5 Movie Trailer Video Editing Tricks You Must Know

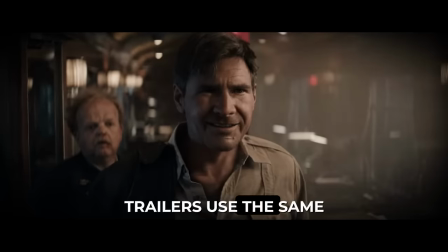0:00 In a world where movie trailers use the same handful of editing tricks, I,
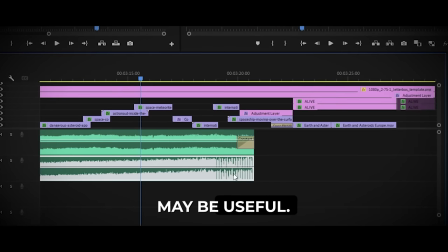0:05 Premier Gal, will show you how these tricks may be useful even to your non-trailer edits. If you're ready, let's jump on in. We all know that the point of the trailer is to grab the viewer's attention. And what better way to grab humans' attention than by creating contrast? Look at this picture. The first thing your eyes go to is probably the dot. Even with all the white areas, that black dot provides such a contrast that your eyes go there. You can't help but give it your attention. A good example of contrast is used in the movie trailer Top Gun Maverick.
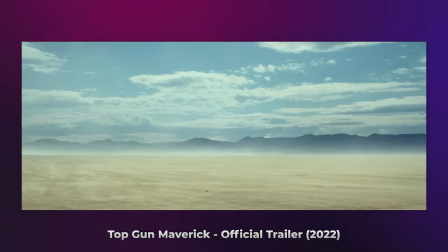0:42 30 plus years of service.
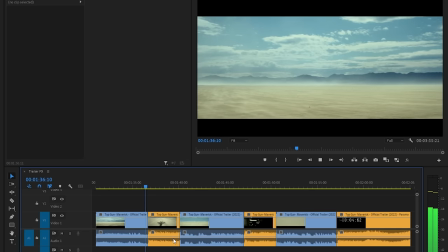0:46 Here, the trailer editor cut between the loud sound of the jet engine close up to then the empty, quieter landscape shots. This contrast makes the loud parts even more exciting compared to just having shots of the loud engine itself. Let's take a look at the Barbie trailer as another example.
Diamonds under my eyes.
Here, everyone is dancing, having a good time, until Barbie says something super out of place.
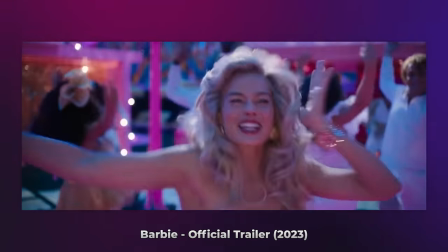1:11 Do you guys ever think about dying?
Combining that with the music cutting just creates this ultimate contrast, which grabs the viewer's attention and changes the whole mood after that. So the next time you plan or edit your video, think about how you can implement more contrast into your edit to grab your viewer. One of the most common editing tricks inside of trailers is cutting your footage to the beat of the music.
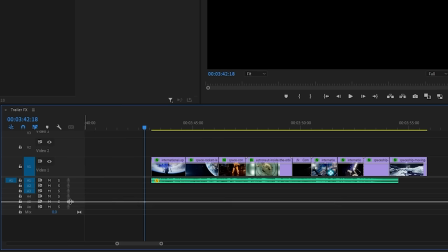1:34 The easiest way to do this is to enlarge the audio layer in your timeline of your editing software so you can see the waveform more clearly.
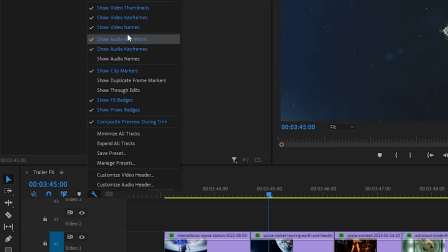1:42 If you don't see the waveform, you can enable it at the wrench icon here.
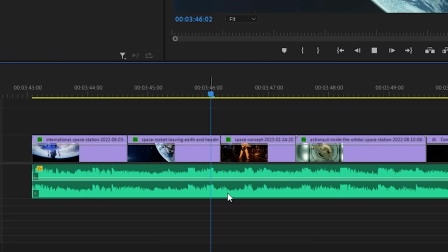1:45 With this, you could see where the beat hits in the song and line up your cuts to the song much easier. But like anything in life, if you overdo it, the meaning is lost. If all of the cuts follow the beat, it would be jarring, and this is why it's good to mix it up.
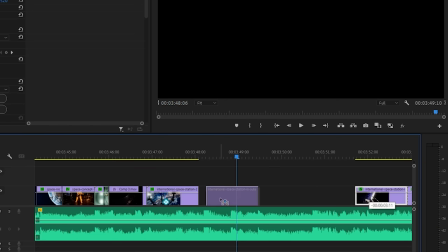2:03 Maybe after having a bunch of cuts to the beat here, I could let some shots stay to give viewers some breathing room from the constant cuts. You know who else likes to follow the beat? Me. Do a quick stupid dance. I think I'm gonna have to fire who wrote this. Sound effects are also good to have follow the rhythm of the music. You've probably seen this done a ton during action sequences in movie trailers. And this doesn't only work for action sound effects. For example, if we look at the trailer for Nope,
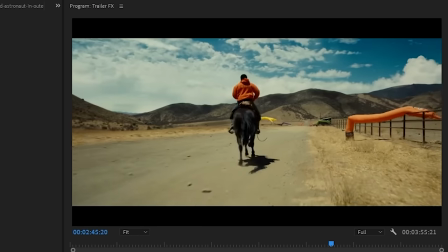2:44 but that's why in this part where the horse's galloping sound effects is in time with the beat of the music,
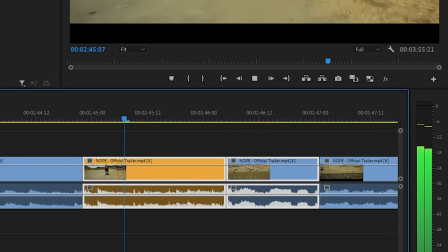2:51 but that's why it also works well with the drum fill leading into the next part of the song, and it just complements each other perfectly. On the topic of sound effects, let's talk about sound effects that is used in every single trailer ever. The rise and impact sound effects. The rise sound is used to build up to something, and once we get there, it's usually paired with some type of impact sound effect. Having good sound effects is a crucial part to having a successful movie trailer edit. And what's a better place to get premium sound effects for trailers than today's sponsor, Ghost Hack. Ghost Hack has the perfect bundle for anyone in need of high quality cinematic sound effects, and it's called the Ultimate Cinematic Bundle.
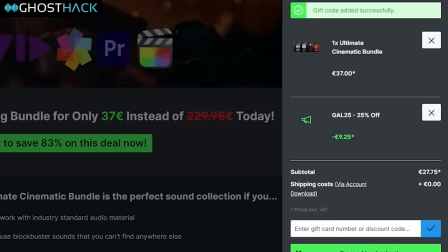3:34 Using my discount code for less than $40, you will be getting over 1600 sound effects,
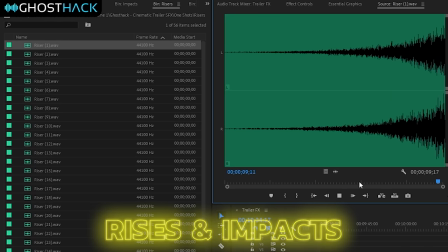3:40 which comes with a bunch of great rises and impact sounds. But that's just the beginning.
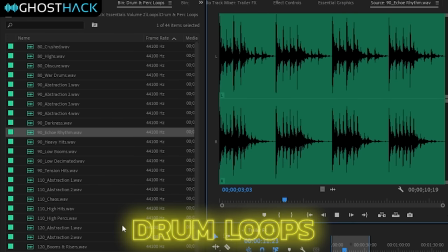3:46 The bundle also includes drum loops, melodic loops,
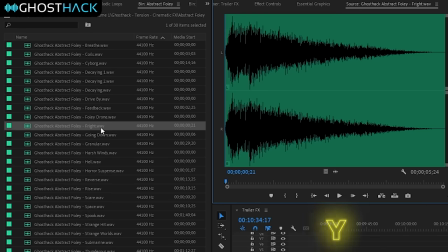3:52 ambient drones, some abstract foleys, and much, much more. There's so much variety in this bundle that it will surely fit whatever project you're working on. And my favorite thing about this bundle is that you buy it once and you keep it forever.